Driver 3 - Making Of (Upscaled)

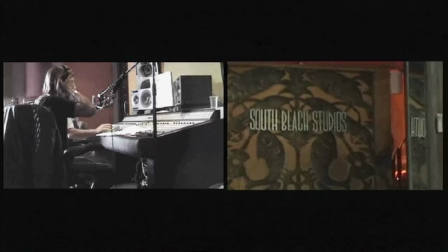used iggy pop for the voiceover on the soundtrack as a way of linking the music together it's as
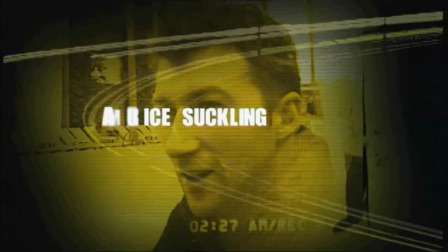if iggy plays a lost sage of the airwaves for a ghost radio station that you find by chance.
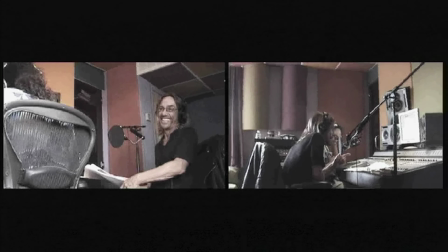Iggy's presentation is dark, poetic, and intriguing. It lifts the soundtrack and integrates themes, story elements, and music all into the world of Driver.
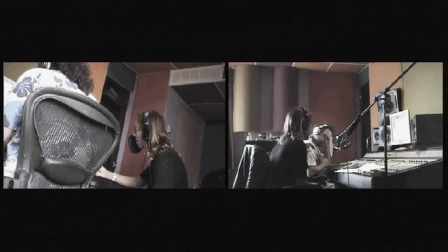The devil is beautiful. That's why he's the devil.
After that, the final pieces of facial animation are applied.
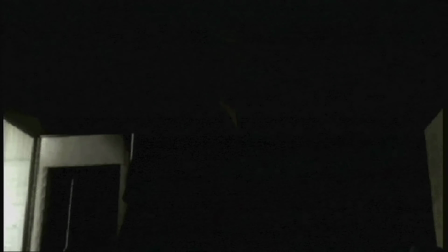I was in London when I recorded my part for Tanner,
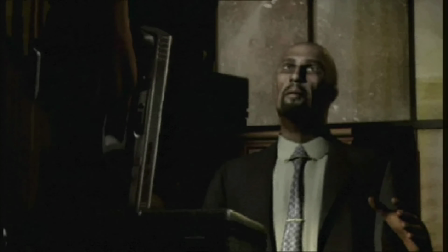while Ving was in LA recording his part for Tobias Jones and so far this is the closest we've got to being able to work together.
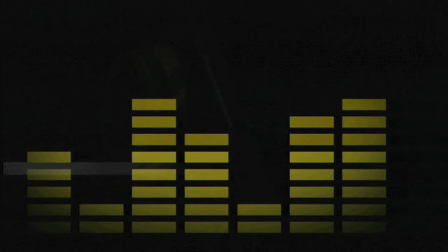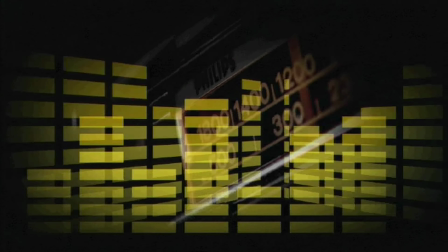Reflections and music specialist Nimrod listened to thousands of tracks to try and find the right ones for each of the scenes.
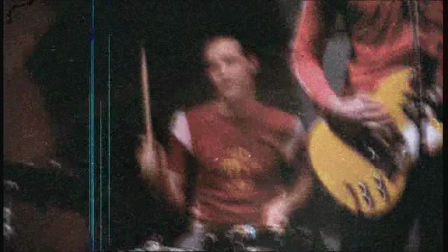It's about getting cutting-edge bands involved who you might not know about but you will after the game comes out.
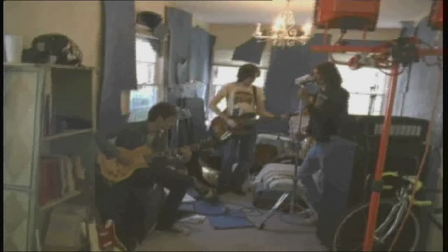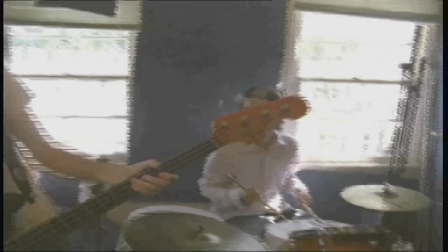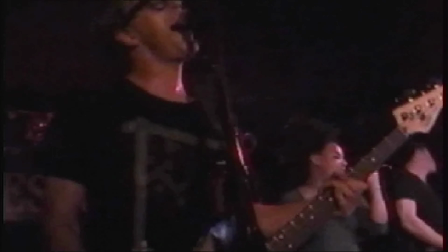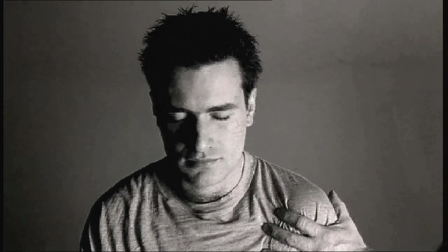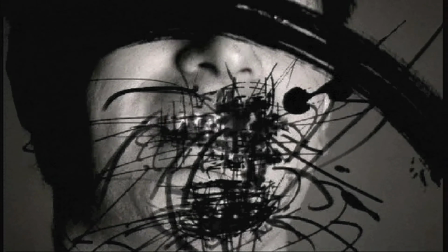The driver team looked across genres, they looked into back catalogs, and they looked into bands just about to break.
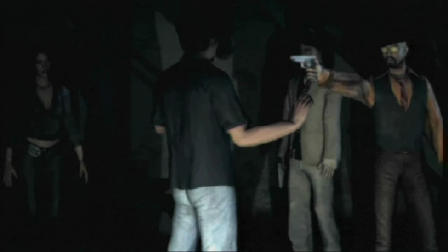They set out to ensure that every piece of music would complement the darkly stylish world of driver.
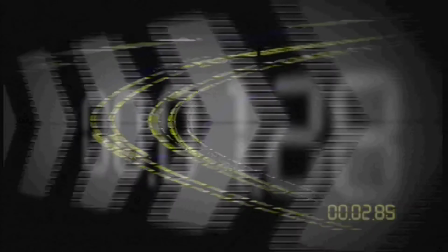If you've got a good product, you've got to let the people know it's out there.
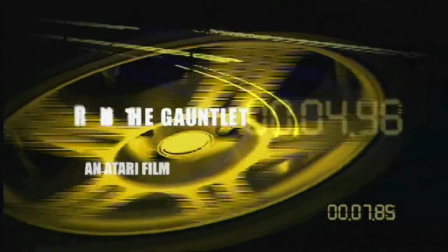So, Atari brought Ridley Scott Associates in to shoot the TV ad to produce a mini-epic,
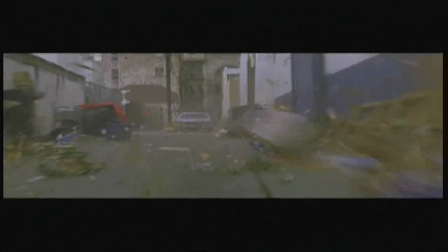in keeping with the cinematic values that the game holds dear.